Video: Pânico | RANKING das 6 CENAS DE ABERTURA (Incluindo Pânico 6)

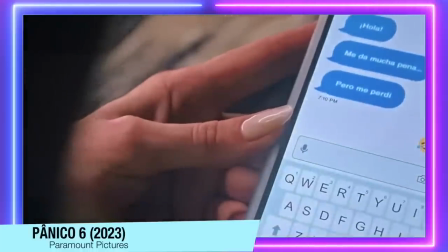434s
Nessa cena nós vemos a professora de cinema, Laura, que ensina slasher movies na faculdade,
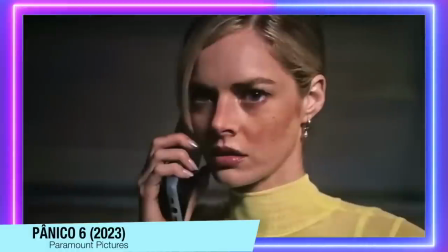439s
ela vai no restaurante pra um encontro a cegas com um cara que ela nem conhecia muito bem, esse tal cara acaba convencendo ela a sair do restaurante e entrar num bico escuro,
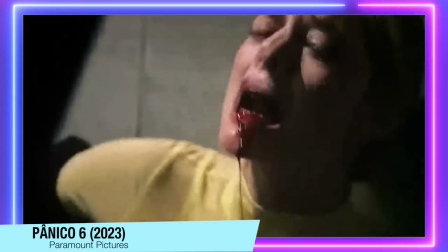447s
A Laura acaba morrendo rapidamente com várias facadas E a gente descobre que o Ghostface, no caso,
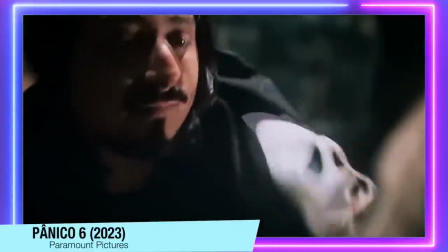452s
é o Jason, um aluno dela Que recebeu um C- E ele é um imitador que gosta do Richie,
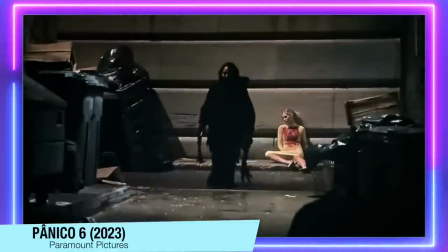458s
queria terminar o filme dele Então ele só matou a Laura pra treinar, pra matar a Sam e a Tara depois Então esse cara, tipo, é louco num nível absurdo E eu fiquei bem triste pela morte da Laura, eu nem conhecia muito bem ela Mas eu achei a Samara Weaving tão simpática nessa cena, um sotaque gostoso O jeito dela ali andar, o jeito dela agir Foi uma cena bem rápida, mas ao mesmo tempo entregou uma personagem que eu olhei e falei Ô tadinha, morreu tão cedo Mas no final das contas teve a essência de uma cena de abertura dessa franquia E também conseguiu usar na medida certa pra trazer uma inovação E essa inovação no caso foi que o Jason era doido, mas tinha um Ghostface mais doido ainda E esse tal Ghostface,
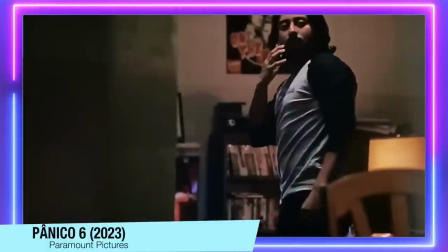497s
que é o que a gente acompanha durante o sexto filme Que iria matar a Semi e a Terra Fez um joguinho psicológico com o Jason antes de matar ele ali Mostrou que o parceiro do Jason,
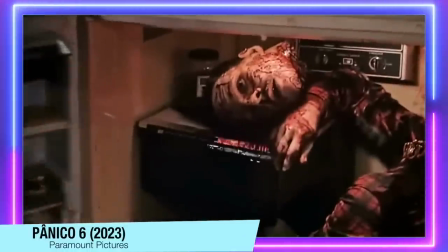506s
o Greg Foi picotado dentro da geladeira E tinha até a cabeça decapitada nesse momento E quando o Jason descobre isso Ele
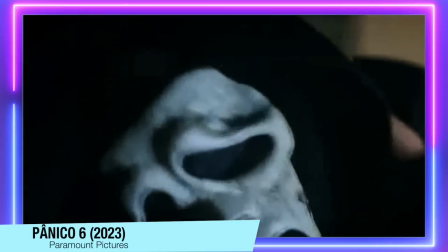513s
acaba provando do próprio veneno E toma várias facadas na barriga Até as tripas dele saírem pra fora Então foi uma cena sangrenta,
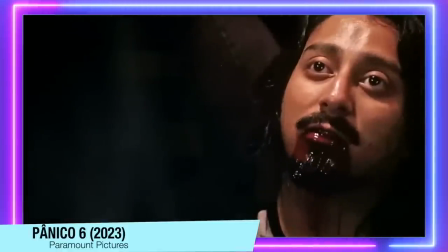519s
bem construída E no final das contas, quando a gente assiste ela A gente fica tipo, como assim, sabe? Uma reviravolta dentro de uma cena de abertura Que já tinha uma reviravolta Porque o Jason tira a máscara, então foi uma coisa uau Então acabou que essa cena foi poética Principalmente porque a gente vê o Ghostface sofrendo logo no início do filme Mas o ponto que eu me questiono dessa cena de abertura É o porquê o Ghostface desse sexto filme, no caso do detetive Bailey Não deixou o Jason matar a semi-terror Eu sei que ele queria vingança, mas porquê ele não deixou a vingança dele ser feita por outra pessoa? A filha dele estaria viva, o filho dele estaria vivo, ele estaria vivo Realmente a família do Rich é psicopata quando a gente parava a pensar Quer assistir meu vídeo sobre o sexto filme e entende o que eu tô falando Porque não faz sentido ele ter matado o cara que mataria a Semi-Terra por ele. Então, sei lá. Às vezes eu fico pensando sobre essa cena de início. Eu gosto por um lado, mas ao mesmo tempo acho muito burro da parte dos ghost faces, que realmente são os centrais aqui do filme. Porém, no geral, a cena entrega o que promete. E é gostosinho de ser assistida. Chegamos numa cena de Pânico de 2022, que foi uma das cenas mais recentes que me deixou tenso do início ao fim. E ela consegue se referenciar aos filmes anteriores, né? trazer a essência que a gente tanto gosta desse tipo de cena, mas ela também consegue sair muito da caixinha.
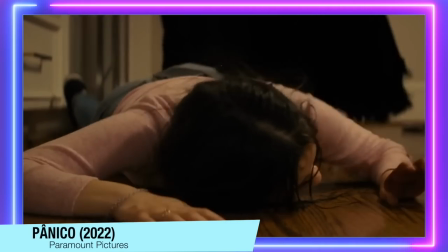593s
Introduz a protagonista do filme, no caso a Terra, faz ela sofrer bastante com uma facada na mão, que é tão bem feita que só deslembrar de homem dá uma agonia.
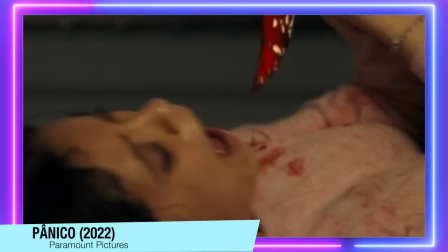601s
E não só o efeito da faca é muito bom, como o olhar da Diana Ortega também acaba tornando a cena bem mais realista.
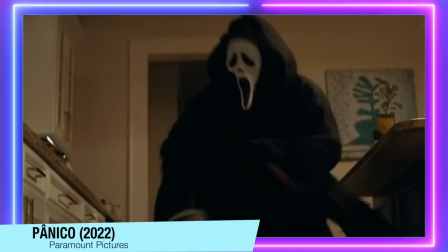606s
Sendo que esse Ghostface quebra a perna da Terra, e a gente ouve o estralo do osso fazendo a gente tremer de dor.
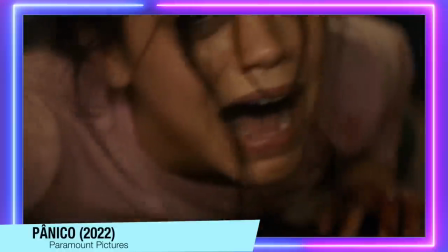612s
Eu, pelo menos ali, fiquei sentindo a dor que a Terra estava sentindo. E o melhor de tudo é que essa personagem nunca abaixa a cabeça em momento algum.
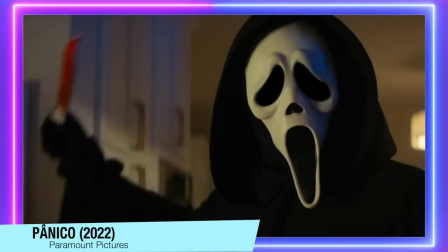620s
Então ela faz de tudo pra sobreviver. Essa cena abriu da melhor maneira possível o quinto filme. E ainda melhor foi ver que eles mudaram a tal morte de abertura.
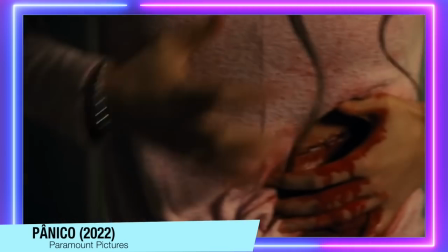630s
E colocaram a Terra como uma sobrevivente dessa cena. E isso saiu da previsibilidade dos filmes anteriores. E entregou um ar mais fresco pra esse recall, né? Que é a partir do quinto filme. E claro, o pódium dessa lista fica pra cena de abertura da Casey em Pânico. que é o primeiro filme da franquia, né? Essa cena, além de colocar a Drew Bermott como a personagem central que a gente acharia que seria a protagonista do filme, até porque ela tava na capa do filme, então ninguém imaginaria que ela morreria no começo, eles ainda fizeram com que toda essa sequência se tornasse tensa, que o suspense se mantesse até o último momento, e também a morte foi dolorosa, principalmente porque os pais da Casey chegam bem no momento que ela tá pra morrer, então ela não consegue nem pedir ajuda, Eles estavam tão perto, mas ao mesmo tempo tão longe.
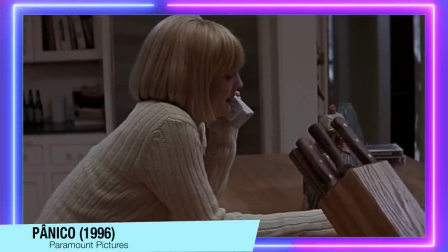676s
Primeiro nessa cena a gente tem a ligação do Ghostface que cria a frase icônica Qual o seu filme de terror favorito?